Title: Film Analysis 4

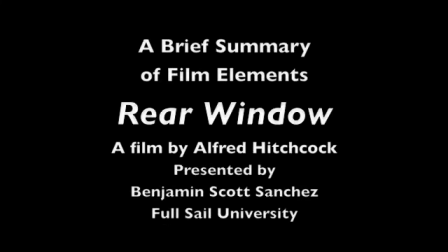[0:00]
This is Benjamin Scott Sanchez, and this is a brief analysis of the opening scene after the credits in the film Rear Window by Alfred Hitchcock.
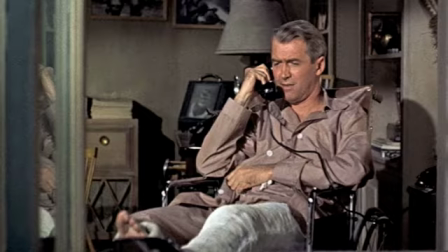[0:09]
In the opening scene, we find Jeffries takes a telephone call.
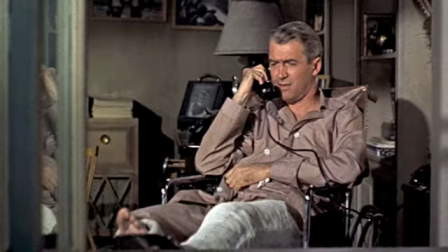[0:13]
We have a medium shot helping to establish him as a common person,
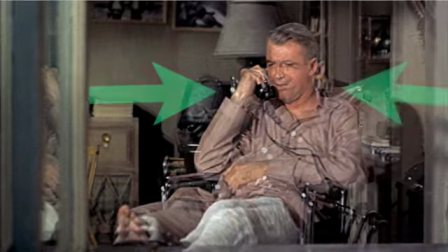[0:18]
just a normal guy, and he has a cast, which is an important part of the story.
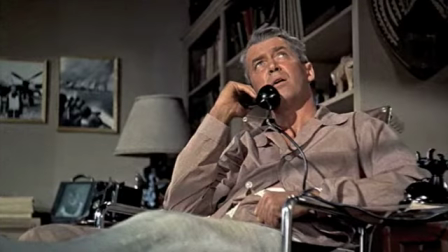[0:22]
But as he speaks on the telephone, we start to understand that he's a well-renowned photographer.
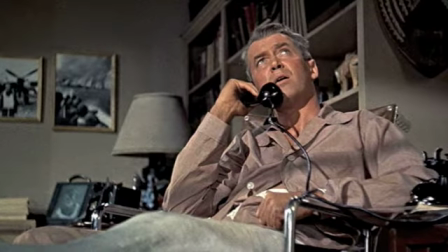[0:28]
He's speaking to his editor,
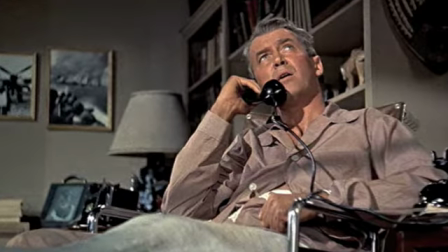[0:30]
and the editor is sort of building him up and helping us understand that he is, in fact, a person with some renown.
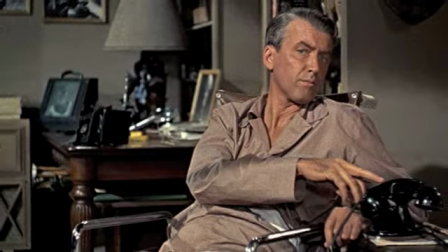[0:38]
But as soon as the telephone call is over, we're back to a medium shot that is straight on,
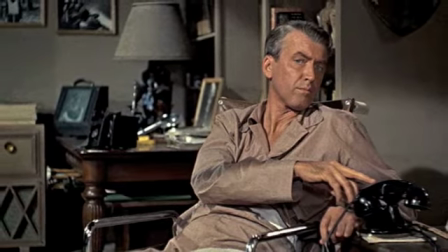[0:43]
again putting him back into a more common position as just one of us, a common person living in an apartment building.
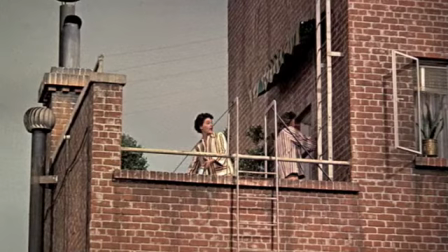[0:52]
During that phone conversation, there are many shots and many things going on in the complex.
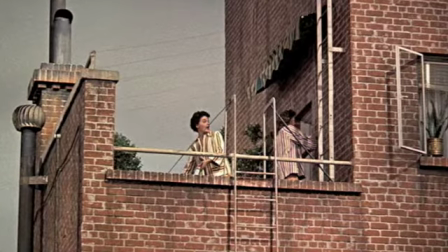[0:57]
One of the first shots we see is him looking up, an up-angle shot, to a couple of women going out onto their balcony.
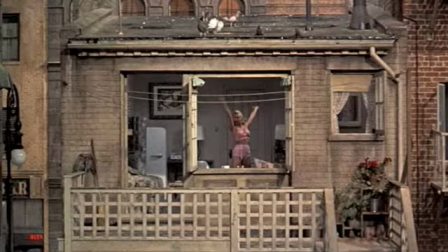[1:04]
This one's a little out of perspective because we get the sense this is actually on the 4th floor. Then we get another shot directly across from him,
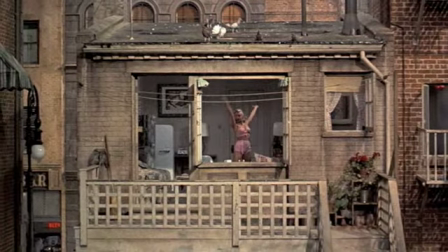[1:12]
a straight-on shot from a distance, giving us the perspective of what Jeffries is seeing.
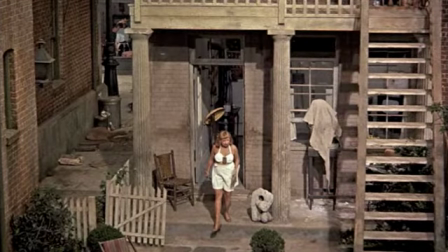[1:20]
Then below that unit, we actually then see another shot, a down-angle shot, so we presume it to be lower.
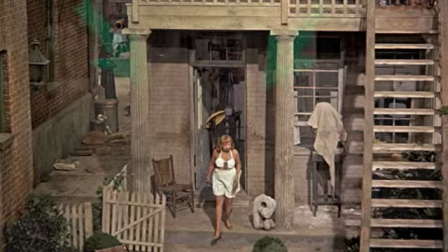[1:28]
And this is of the person that presumably lives underneath the dancer, and as you'll see in a moment, we'll see that better.
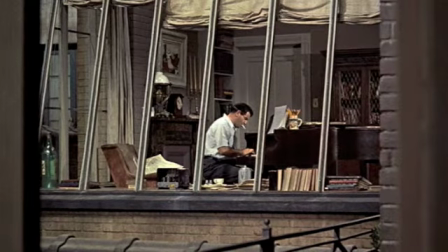[1:35]
Then we see another image straight on, so we assume it's at the same level as Jeffries.
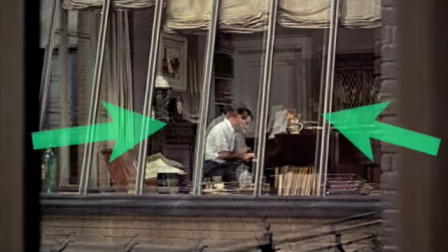[1:42]
At this point, you don't know exactly where it is. It's a little bit skewed. It's the one that's most difficult to understand, but I presume it's to the right.
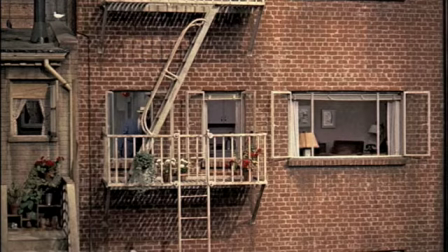[1:50]
Then another straight-on shot of a unit, presumably again on the 2nd floor, which we presume to be the same level as Jeffries,
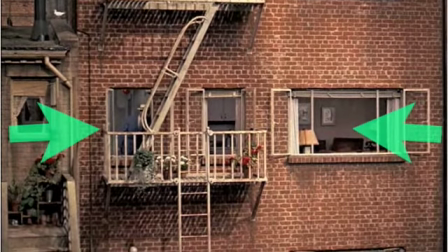[1:58]
where we again see a unit that will fit into our puzzle.
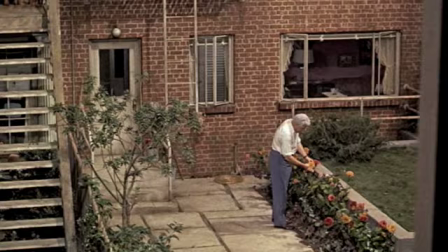[2:05]
Then another down-angle shot showing us one of the characters in our story,
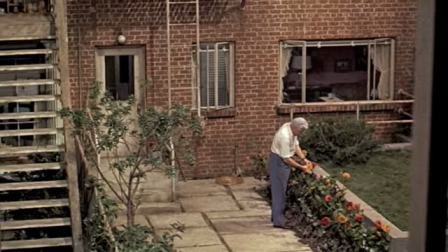[2:11]
again showing us another perspective of the courtyard. All of these things are important.
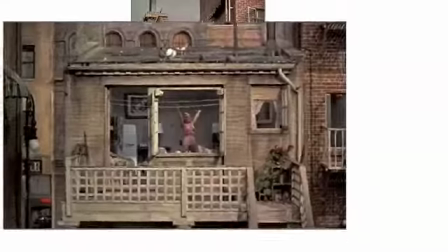[2:16]
They're all pieces of the puzzle that if you take a few still frames and put them all together, you find that they do in fact
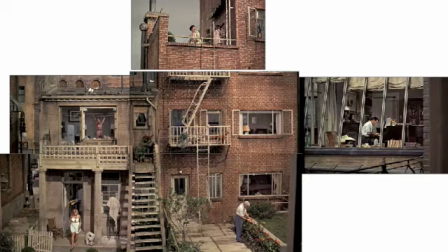[2:22]
compose an image for us of where the action is to take place.
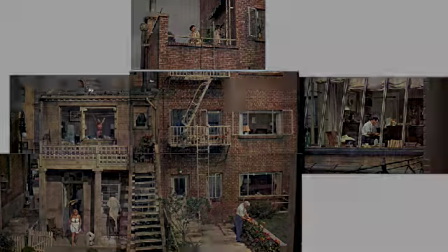[2:29]
Also in this opening scene, there's an interesting
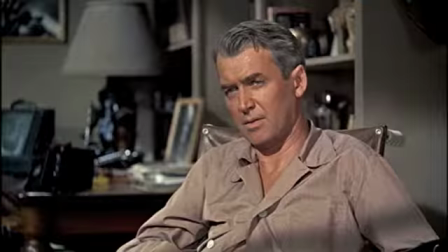[2:33]
confrontation between a couple of neighbors over a fence, which is duly noted for our story to come.
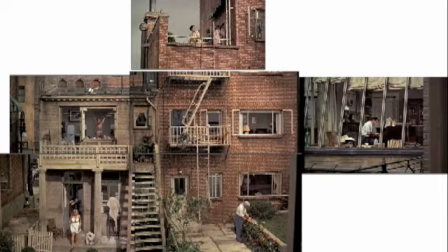[2:44]
Just another quick commentary on this composed scenery that I've put together from the different shots. The upper center area is more of a 4th floor as we get the perspective from the opening credits, which I've not included here.
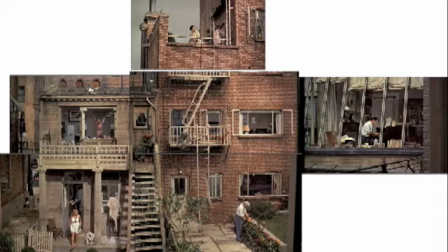[2:59]
There's actually a 3rd floor with a couple sleeping on a mattress on the fire escape due to the heat. And that particular unit provides some comic relief during the particular film. But nonetheless,
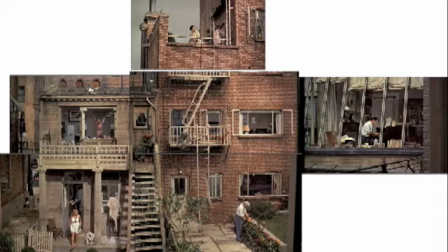[3:14]
this very important puzzle comes together for us to help us understand the perspective of where the action is about to take place, putting everyone in their place in their own little world that is being observed by Jeffries in the time to come.
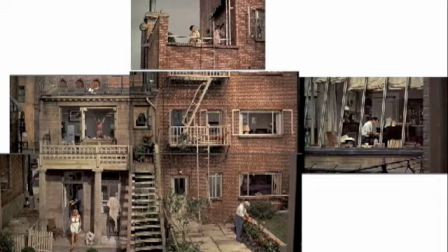[3:29]
The lighting here is pretty standard midday lighting. There's nothing too spectacular or eerie at this point. Hitchcock, I believe, is just trying to put us in sort of an even keel, all the characters in the same.
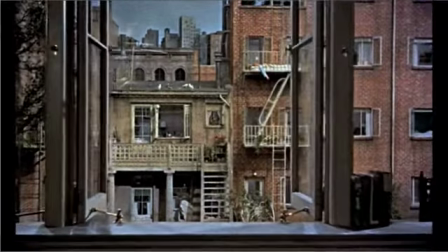[3:43]
So now if I take a step back and take the shot prior to these opening shots I've shown,
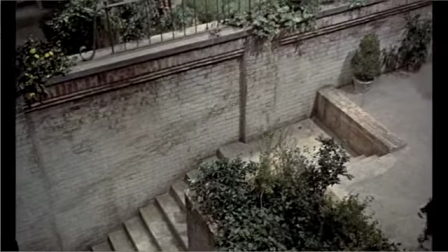[3:49]
we see a cat beginning a counterclockwise motion that then does a survey of this same courtyard.
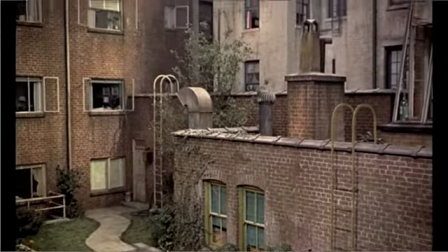[3:56]
This is actually occurring before what we see, but we see things here that don't really apply to our story.